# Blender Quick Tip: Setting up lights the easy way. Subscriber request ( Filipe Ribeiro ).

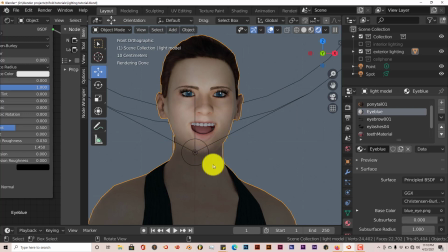Only thing is, it caused a lot of harsh shadows, really harsh shadows on our character, and with our spotlight it doesn't do that.
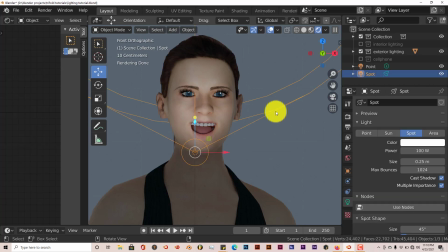It gives us soft shadows that we can work with, and it gives reflections in the eyes also, and this helps with lighting your subject out in the open, so to speak. So this works well. You can increase the
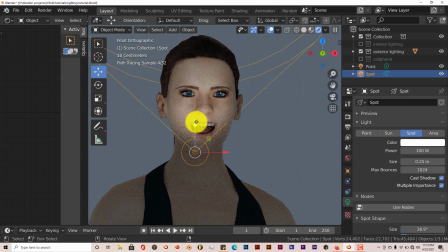angle by pulling this little blue arrow here, so that helps a lot.
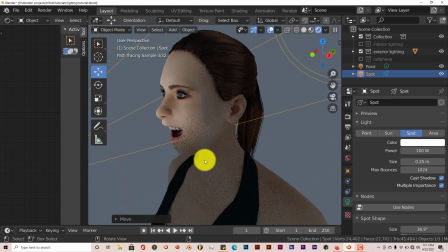And yeah, that gives you that look in her face. You know, she looks surprised, she looks shocked, and having that softness in the shadows from the spotlight actually helps to convey that message of, hey, she looks, you know, kind of surprised,
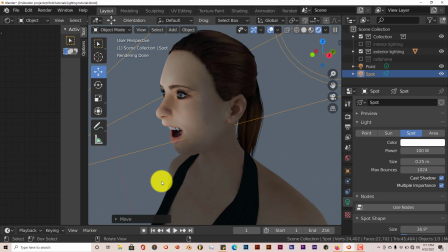as opposed to our other scene where it was pretty much dark and that was more of a thriller kind of feel. And now we're going to go to the area lighting. So I'm going to go back to just plain shading in the viewport.
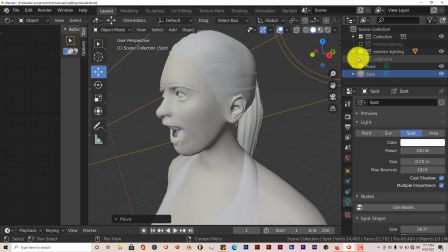I'm going to open up this other scene that I set up for this tutorial. I'm going to turn off exterior lighting and turn on interior lighting.
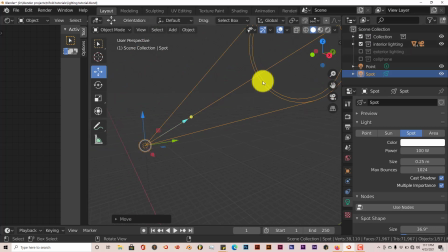And I'm going to go to 0. Did I press the right thing? Okay, 0 on my keyboard to go to camera view.
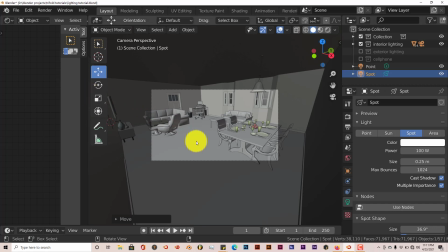And this scene is it's just an example that I got from offline of an interior.
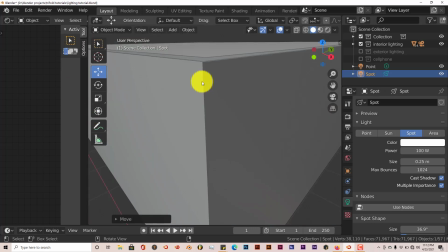Let me delete that other light really quick, so I don't have anything slowing down our viewport.
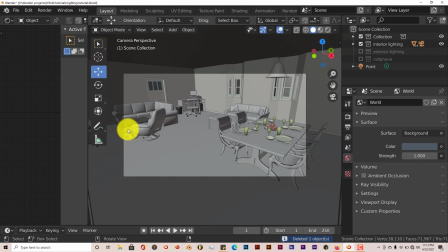Delete. 0, go back to camera view. Now if we go into
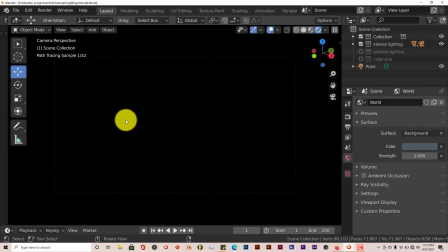cycle shading again, it's just going to be dark because there's no lights at all in this scene, in this room. And that's one thing with Blender. You could have windows
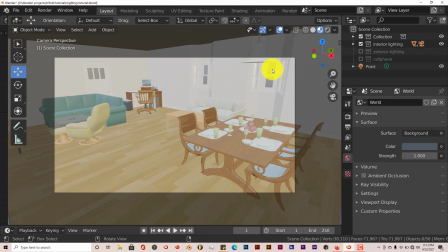like we have here, but for some reason in Blender, the windows don't actually act like actual windows. They don't allow in lights. So in order to fix that, you'd have to actually get rid of those.
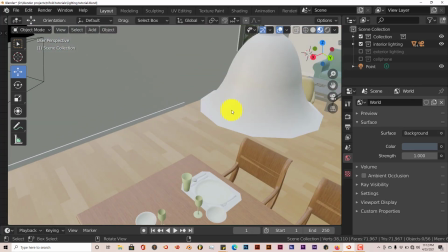Let me see. You would have to get rid of those windows completely, and just have holes.
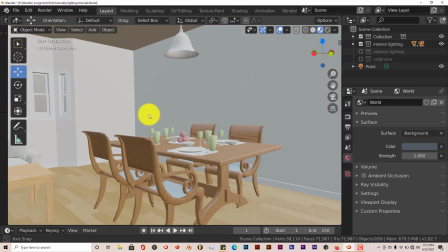Let me zoom in here. Have holes here to let in light.
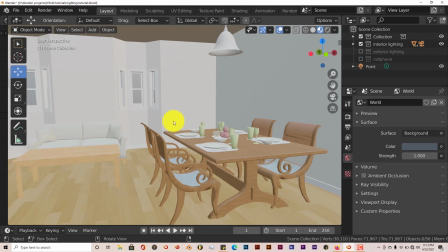But what we want to do with this is have our light source in this room, and what I've seen that works best out of all the lights, the sunlights, spotlights, point lights, area light, the area light is what works best.
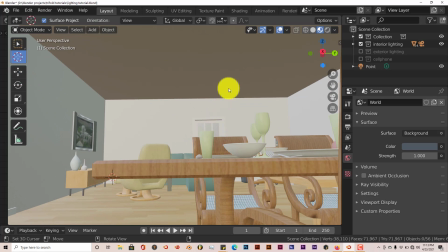So we're going to click on our cursor gizmo and click there to place our cursor, because that's where we want our light to appear.
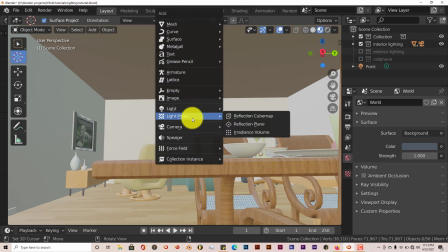And press Shift A, and we're going to go to area lights.
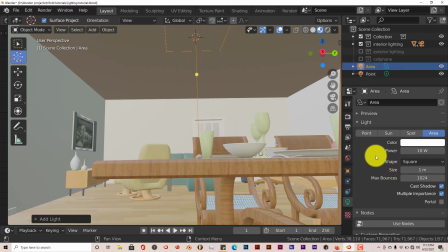Click on that, and we're going to make it bigger. Square looks good, but the size we're going to increase by hovering our mouse over this parameter. When it turns into a double arrow icon, just pull your mouse across,
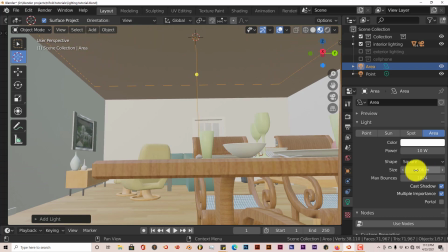and we make it as big as we can to encompass most of the ceiling. We don't have to do the whole ceiling, but most of it. And we're going to click our move gizmo.
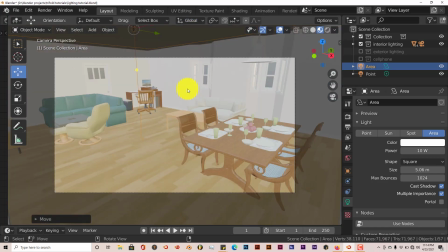I'm going to pull this down. We're going to go back into our camera view, and as you remember before, it was completely dark in this room, but with this area light, it's going to give us even lighting throughout the scene, and it's going to replicate or duplicate what would be,
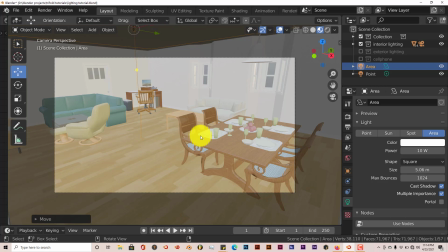having, some kind of ceiling fan lights, or even sunlight coming from outside in.